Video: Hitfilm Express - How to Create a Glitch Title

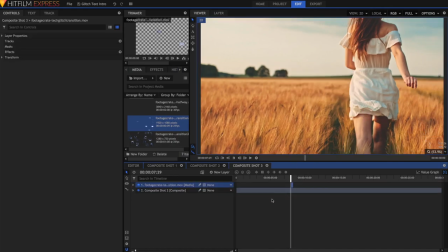The second one I'll use a bit differently as I'll show you a bit later. I'll zoom into the timeline so we can see what's going on a little bit easier.
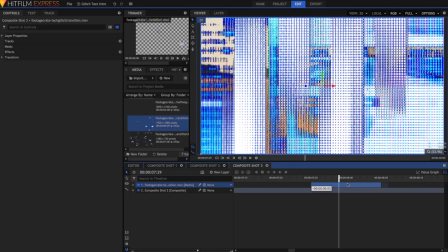My text starts at exactly 8 seconds, so I'm just going to drag this until we get a frame which is really heavy like this. This is almost completely covering the frame, so I'm going to move this frame over to 8 seconds.
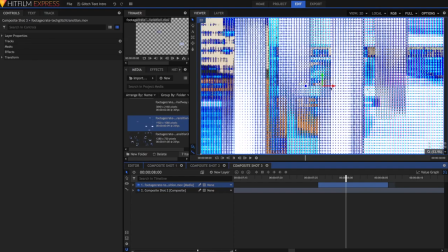The reason why is because the frame before, there's no text, and this frame, there's text, but it's being covered, and that provides for a smooth transition. I'm going to rename this one, Glitch Transition 1. This will become handy because we'll use this naming later.
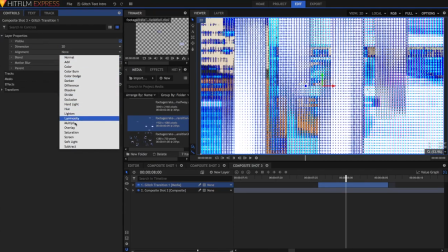Go into the Layer Properties and I'm going to set it to be Overlay, but you can set it to be something like Add or Screen as well.
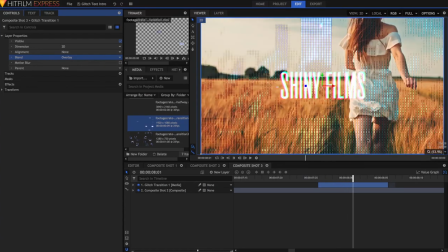I just want it to be Overlay so that it's not quite so harsh. Next, zoom out.
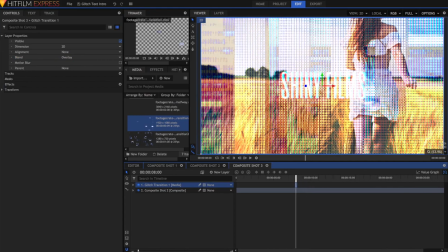I'm just going to select this clip and press Command C to copy that, and then I'm going to go to the point where the text ends,
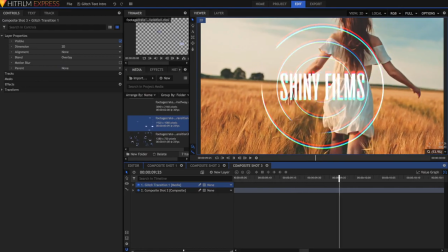so roughly around here. I'll zoom back in again, and I'll paste the transition on. So I'm just going to rename this second one Glitch Transition 2, and just because it makes easier sense in my mind, I'll just drag it below.
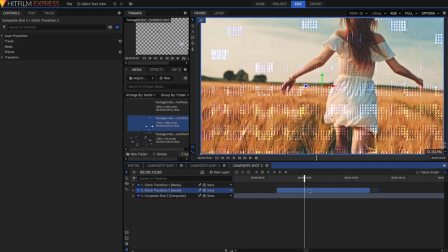So similarly, I will go to the point where the text disappears, and just drag the heaviest glitch effect on. Usually you wouldn't want to use the same piece of stock footage twice in your video but I think with this glitch effect it's pretty fast and pretty erratic anyway so it doesn't really matter that much.
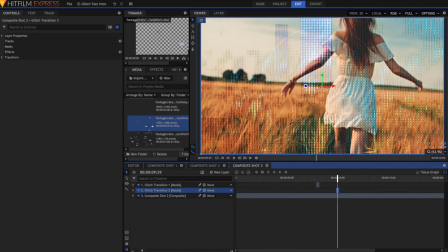So now you've got the two glitch transitions but there's more to just the glitch transition than the actual piece of footage. I'm going to search up for the displacement effect and just drag that onto the composite shot to the background clip.
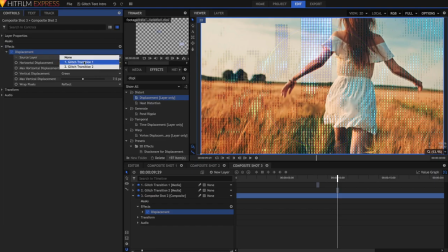Under displacement select the source layer to be either one of the transitions. I'll just select the second transition for the time being. And then in the horizontal displacement, I'll just make it really big, something like 200. And I'll do the same in the vertical.
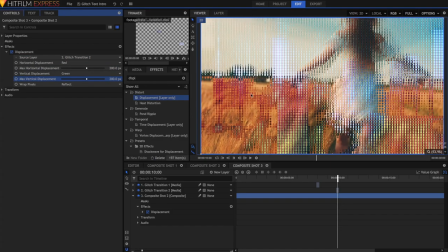Displacement works by displacing, or pretty much moving, the pixels in the bottom layer, depending on whether there are pixels in the top layer. So if we show and hide the displacement, you'll notice that wherever there's a glitch effect on the top layer, it'll actually move the layer below it, and that'll make it really glitchy.
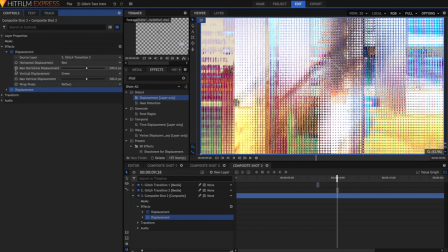So we've only done the second one, I'm just going to duplicate this layer, Command D or Control D, and then just set one of these to be Glitch Transition 1.
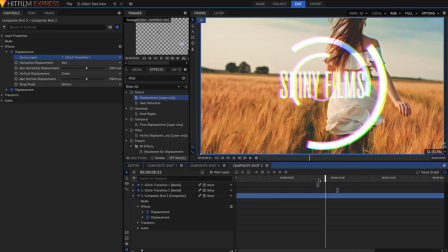The next step is to add some really cool effects to this middle part here where the text is.
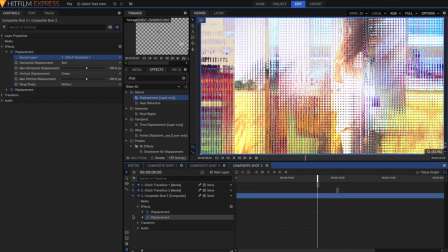So just go to the place where the text starts, and then at this point in the video just grab the Slice tool and slice the bottom clip.
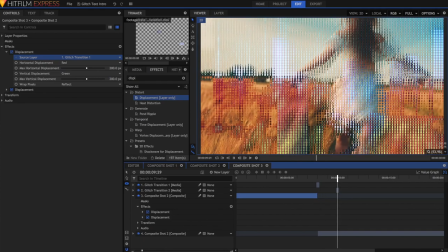Then go to the place where the text ends, It's the same frame where you chose that massive glitch to be
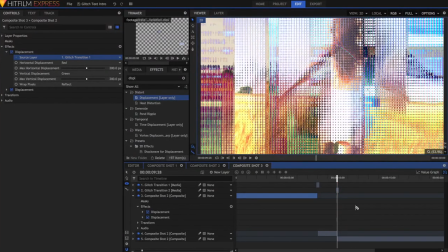Here, and I'm just going to slice the video there as well Now we've got this middle composite shot Which is where the text is and these two composite shots either side of it
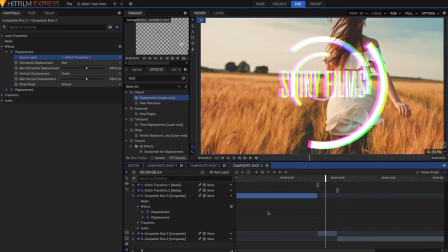So let's start adding some cool effects to this middle part First thing I'm going to do is to make it look more glitchy So to do that I'm just going to grab that other glitch effect,
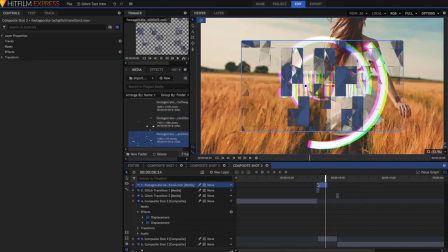which is this glitch transition 3 and drag it above everything It doesn't matter where you place it, you can place it below everything if you want. It doesn't really matter, because we're going to be hiding this layer anyway. But once you've got this layer, you'll notice it's 720p, so just scale it up until it fills the frame.
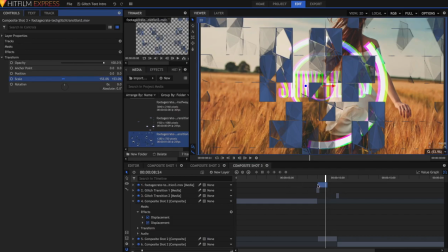Once you've got all of that sorted, you can then use the Rate Stretch tool, because you'll see that the transition only lasts up until this point, after that it stops.
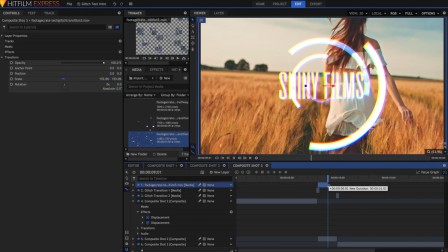So just grab the Rate Stretch tool here, and just stretch it out, drag it out, until the end here. The next step is to go and hide this layer and then search up for the displacement effect and this time just apply it to that middle layer.
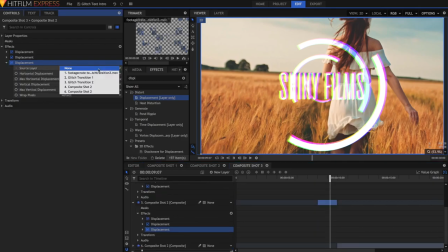In this displacement effect, the source layer now needs to be that top glitch transition. You can customize the horizontal and vertical displacement to your liking. However, I've noticed that something of around 50 works pretty well.
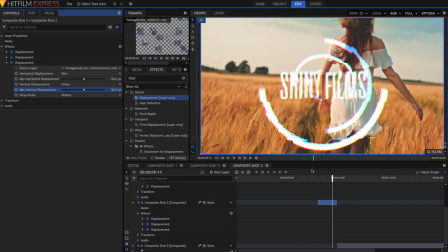You'll notice that now the video looks glitchy even though there's no actual physical glitch transition right on top of it.